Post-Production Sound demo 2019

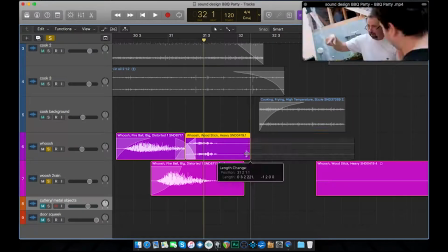[2:31]
For this project, I gathered a bunch of sounds either from online sources or recorded by myself using only a Zoom H5 recorder with its built-in microphone.
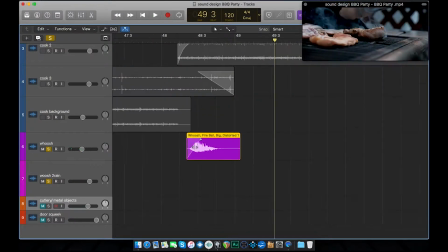[2:39]
But since the preamp of the recorder isn't the cleanest,
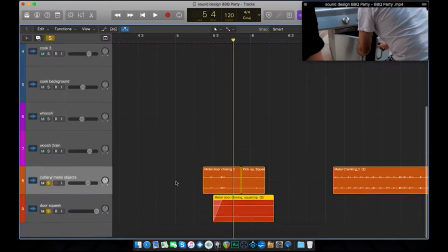[2:42]
I had to record some of the sounds inside my closet to imitate a soundproof environment without much reverberation, and for the objects which I couldn't fit inside the closet,
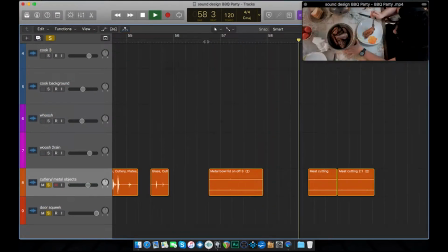[2:51]
I recorded them during the nighttime to avoid other sounds bleeding in from the environment.
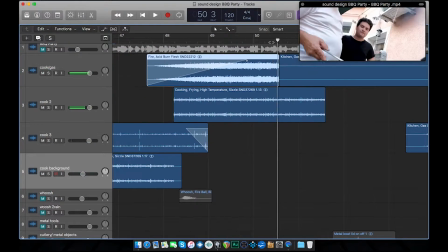[2:55]
Most of the sounds I used were from different objects than the ones were actually presented in the video.
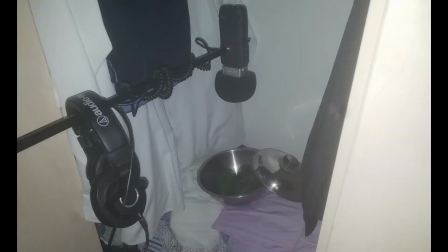[3:01]
For example, as I showed in the photo I took, since I didn't have any barbecue left on the day when I recorded the audio elements, I used a bowl of avocados just to imitate the sound of a full bowl.
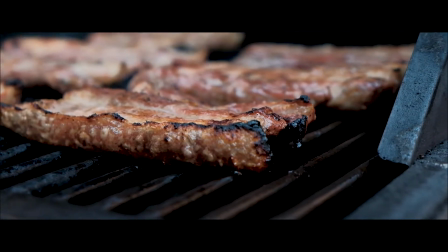[3:12]
Another example would be the sounds used in the extreme close-up shot of the barbecue, which was actually bacon bits being cooked in a pan with oil.
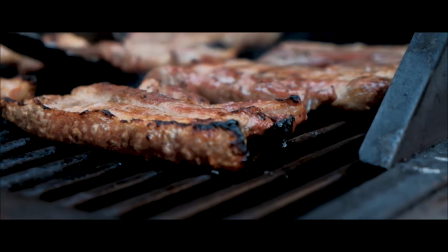[3:20]
I chose to use that to emphasize the micro sounds since the viewer or listener is very close to the subject in that scene.
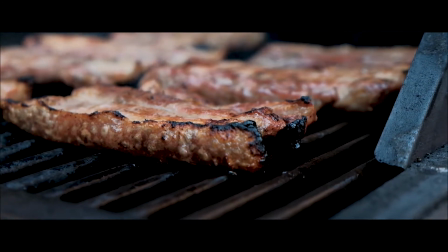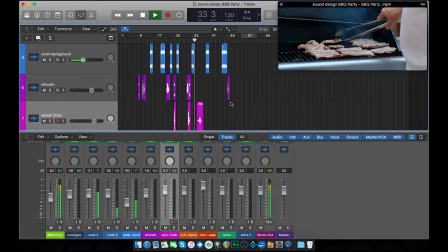[3:32]
The grill fire shots implied to use a sound that could reproduce what a flame would sound like,
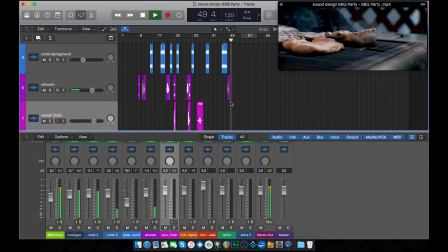[3:37]
but in slow motion since I filmed the entire video in 60 frames per second and played it back in 24 frames per second,
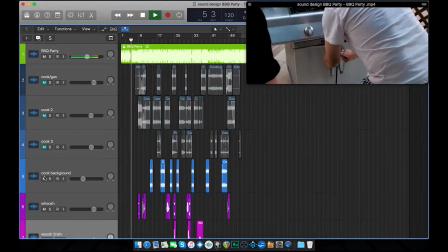[3:43]
and for that I used two different types of whooshes and wind sound, also slowed down by a fair percentage.
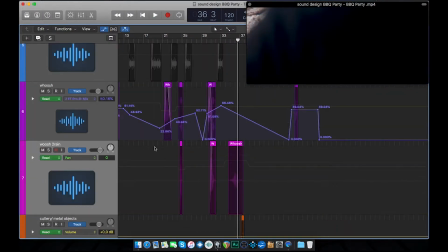[3:48]
I used either only one sound or stacked multiple sound effects to add more realism.
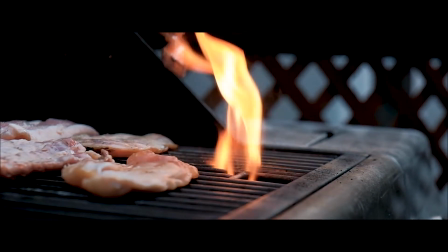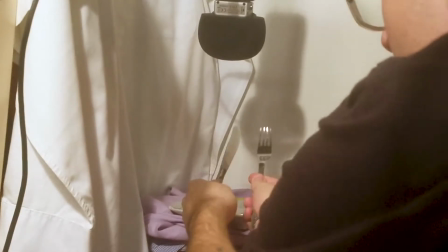[4:02]
For the Foley sounds of the cutlery, plates and metal bowl, I recorded inside the closet the same objects shown in the scene,
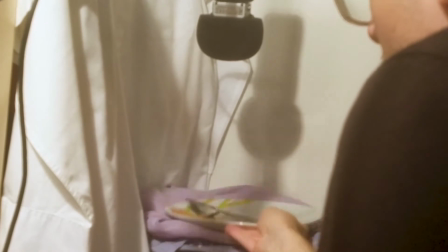[4:09]
while trying to mimic the exact movements my friend was doing in the video.
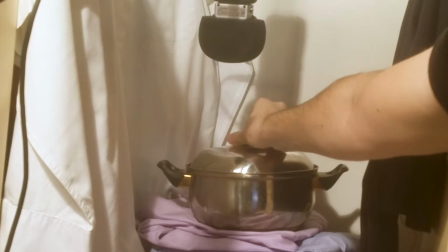[4:13]
To make them sound as they would sound like being used in a space such as a backyard or simply outdoors,
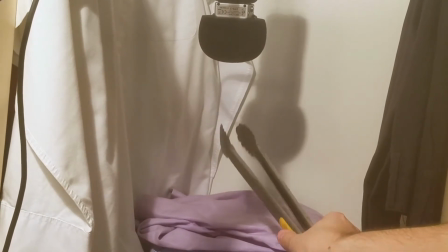[4:19]
I applied to them alongside other effects some reverb. The grill doors didn't require reverb since they were recorded already outside on the spot.
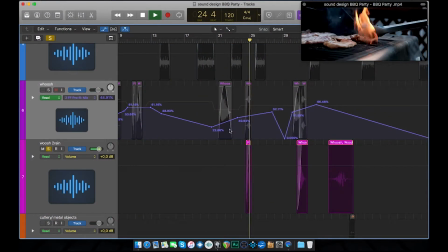[4:28]
In post-production, as the video already shows, I arranged all the sounds and started to apply fade-ins and outs where it needed,
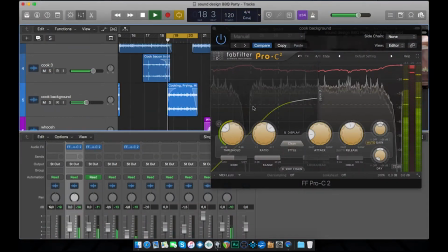[4:35]
followed by some processing including compression and EQ,
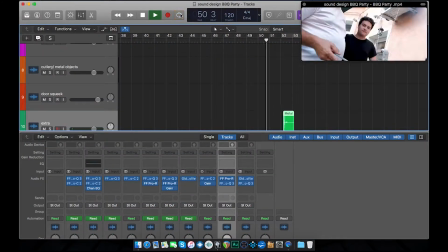[4:38]
mainly to give each sound the exaggerated characteristics I was going for and to make the balance in the frequency range for the music and
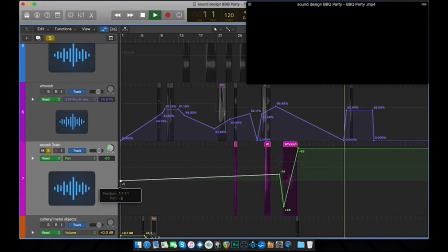[4:46]
all the sound effects to fit in properly. Any other effect processes were manipulated using automation to be more precise.
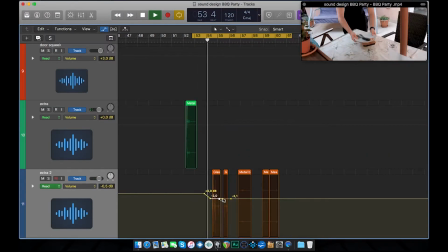[4:53]
Also, the mixing was done using automation, including the panning required for the spatial image to resemble what the viewer is seeing in the video.
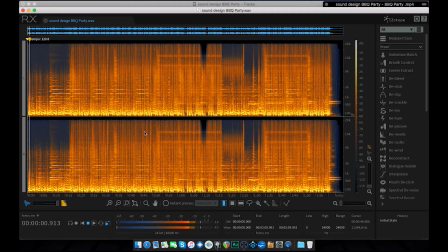[5:01]
Before finishing, I exported the track that had the music and imported it to Isotope RX to remove some clicks and artifacts that could become a distraction for the listener.
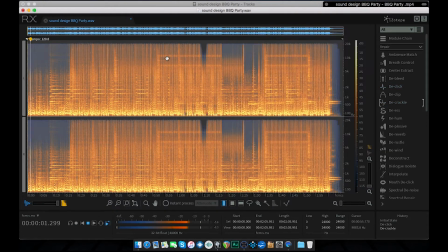[5:10]
After that, I imported it back to Logic Pro and played the whole project a few more times to see if I missed anything or if the mix was perhaps clipping,
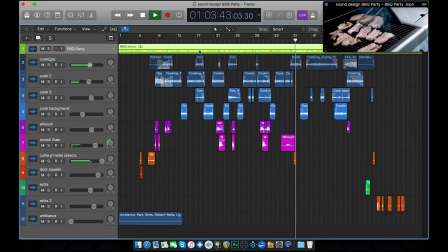[5:17]
and finally export the whole project.
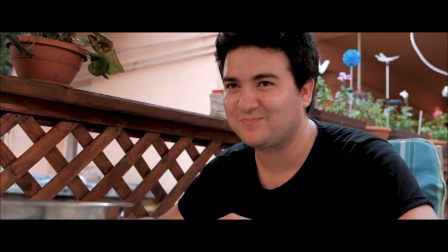[5:20]
Thank you for watching my demo reel, and if you want to contact me, I've listed all my contact information in the description of this video.